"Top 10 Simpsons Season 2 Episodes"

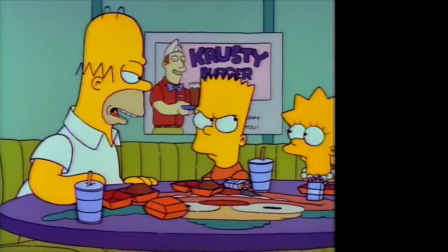Maybe it doesn't have the most emotional or biggest moments of the season, but its consistency and humor is worthy of a top three spot.
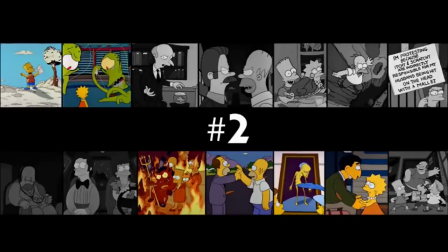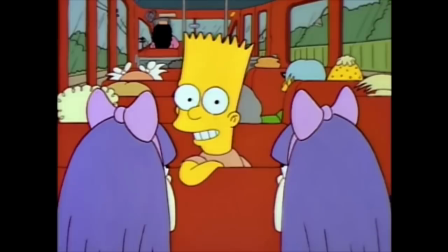Bart Gets an F is a ridiculously good episode. It would have a solid chance to be top three in any Simpsons season.
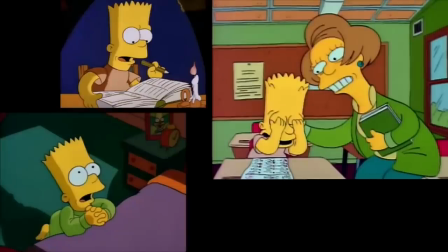It is that good. It's just such a nuanced exploration of Bart Simpson as a character. It might be the best, most comprehensive exploration of him. This is the episode that really pushes Bart, where the stakes are legitimately high.
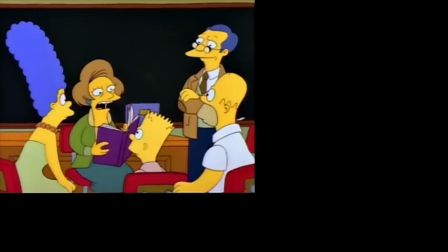It's not like they're laughing off an ineffective punishment, making self-aware jokes about it.
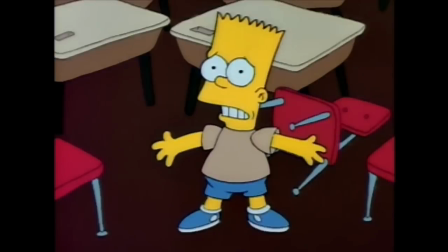Bart is the kind of character who really flourishes when backed into a corner, giving him the opportunity to show off what he can do when he actually tries.
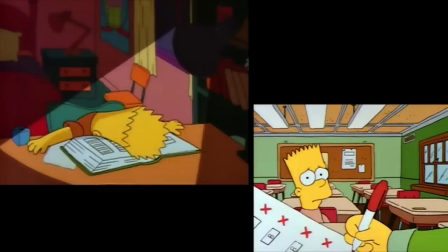It's a brutally honest portrayal of how difficult it can be to change one's mindset, to take those first little steps.
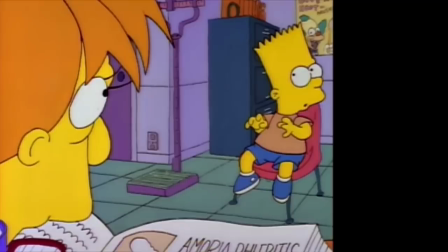It portrays how bad Bart's habits are, how challenging this can be mentally.
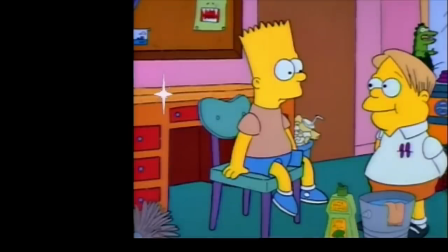However, they're very clear in demonstrating how Bart's environment plays a key role, how Homer distracts him, how Martin ultimately abandons him.
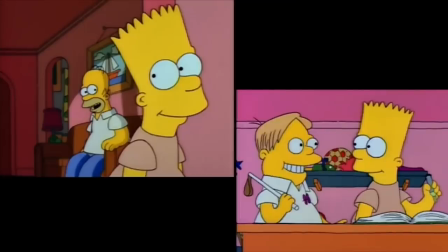It's not just a bootstrap story, I think that's important.
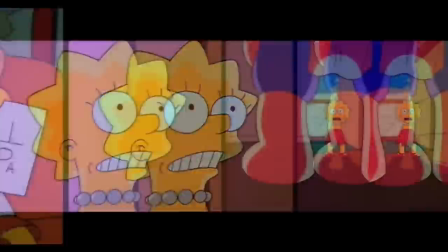I'd argue the real final exam of this episode is when Lisa convinces Bart to go study instead of playing in the snow.
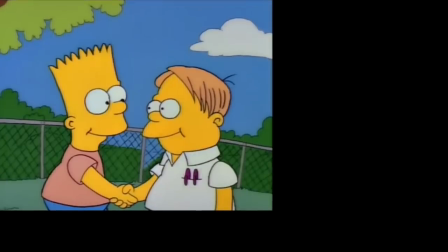He takes so many baby steps toward getting there. This really feels like the moment where he deserves to pass.
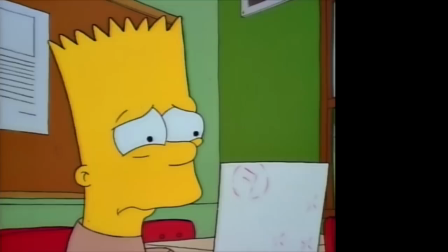Seeing him fail anyway at first is absolutely heartbreaking. This scene destroys me every single time.
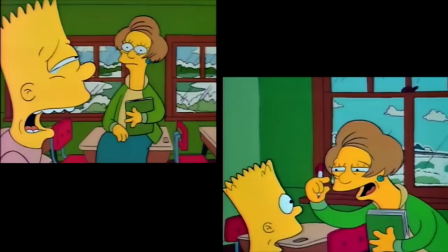The whole applied knowledge thing can feel like a bit of a plot trick, but I like what it says about Mrs. Krabappel too.
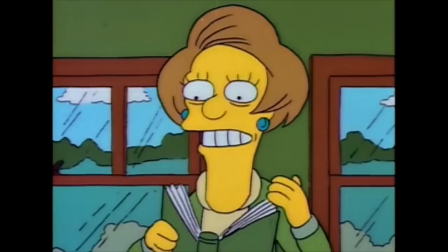That she's not a bad actor here. She wants Bart to succeed, and will recognize it when it happens.
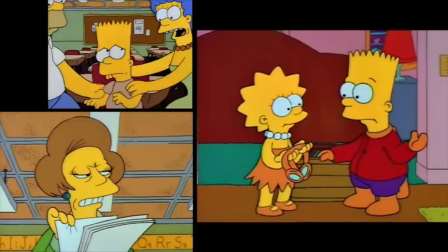Everyone seems to be trying their best in Bart Gets an F, and I think that's what's so appealing about it.
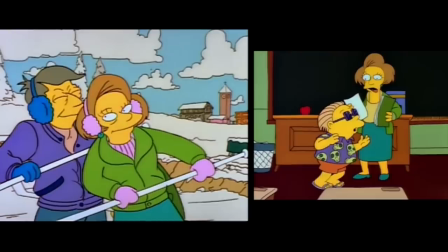Just talking about it now kind of makes me want to put it at number one, but it kind of ran into a buzzsaw.
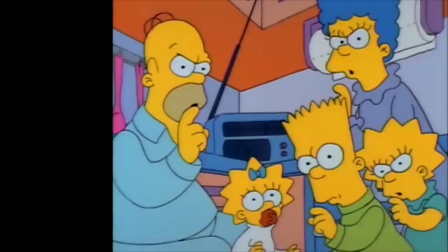You all know what it is.
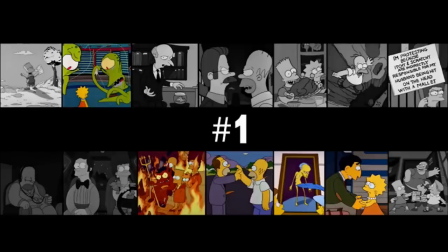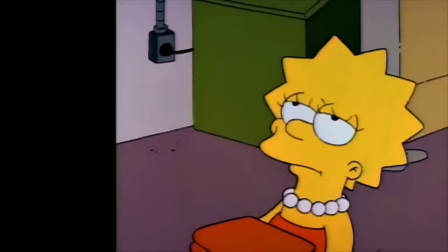Ugh, this is the most chalky, predictable pick ever, but fine, whatever. Don't care if it's boring, gotta be honest with the countdown.
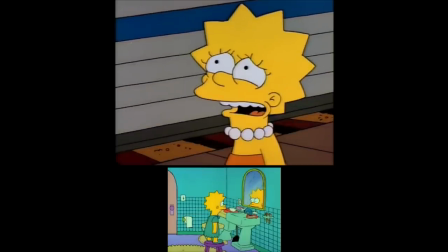In some respects, lisa's substitute kind of stands on the shoulders of moaning lisa's greatness except in this case getting a little more specific on how the system in
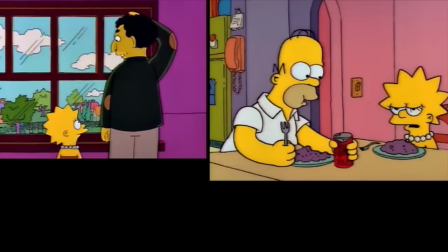general fails her how her relationship with her father is unsatisfying it's kind of devastating and what a tease the whole situation is for her
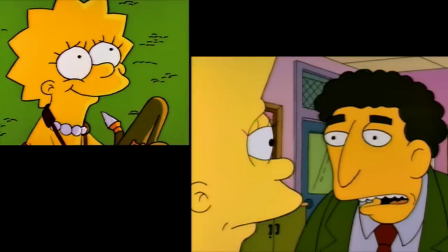that lisa's never been pushed or encouraged to realize her full potential before and that mr bergstrom shows up this
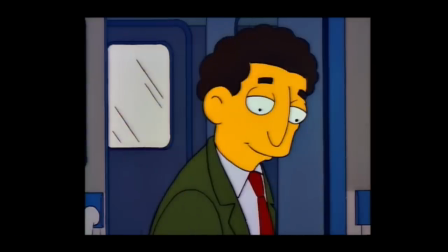sensitive and dynamic educator who inevitably has to leave it's the knowledge of what could be that hurts sometimes,
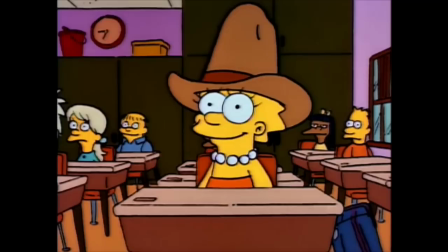that clear recognition of lost opportunities.
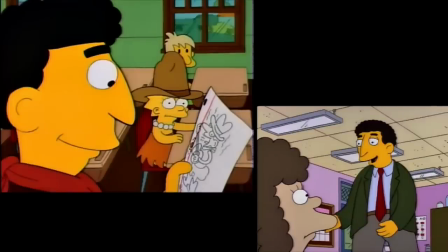Dustin Hoffman absolutely crushes it with his performance, such a calm understanding in his words, so much wisdom there.
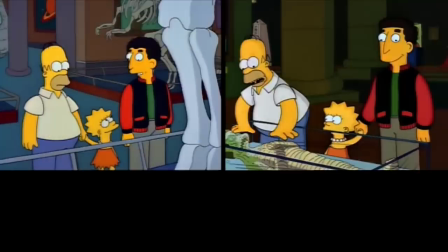What's really impressive is that the whole dynamic never comes off as creepy. He recognizes the issues Lisa has with her father and tries to reach out to him instead.
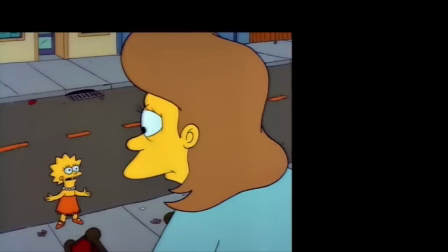It's always about Lisa's development. it. Of course, this episode features the very famous train scene culminating in the very famous note.
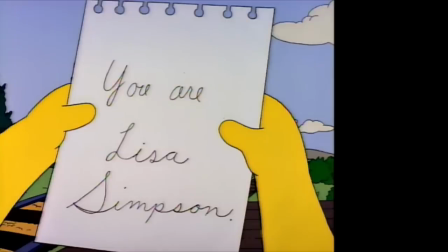It's so beautiful in its simplicity, this message about knowing who you are and drawing strength from it. Mr. Bergstrom really is the best. Also, Bart has a subplot about student elections or something.
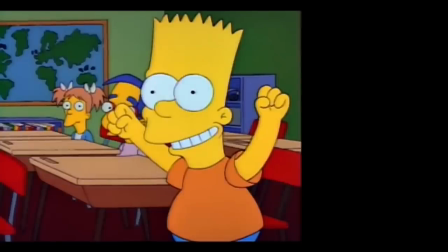But seriously, this B-plot works nicely as a fun little change of pace. It's breezy, provides some funny jokes, and concludes in a silly manner.
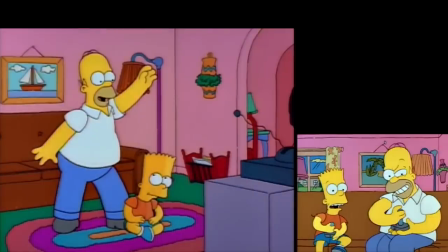I think what's What's really effective about it, especially compared to the season 1 version, is that it dovetails so well into Lisa's main storyline,
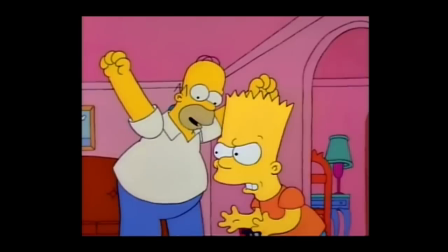that it gives Homer something to be distracted about, bringing into focus about how he treats his two kids.
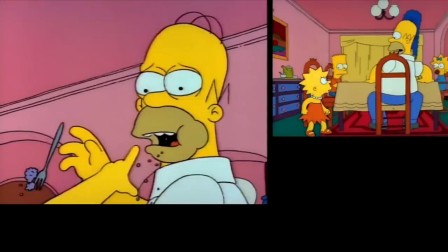This big fight at the end could feel a little awkward, like those weird fourth acts in recent episodes.
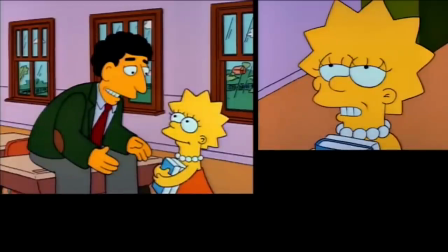Lisa's substitute kinda takes this story to the next level, examining where these issues actually come from, how she's treated like a ghost in her own household.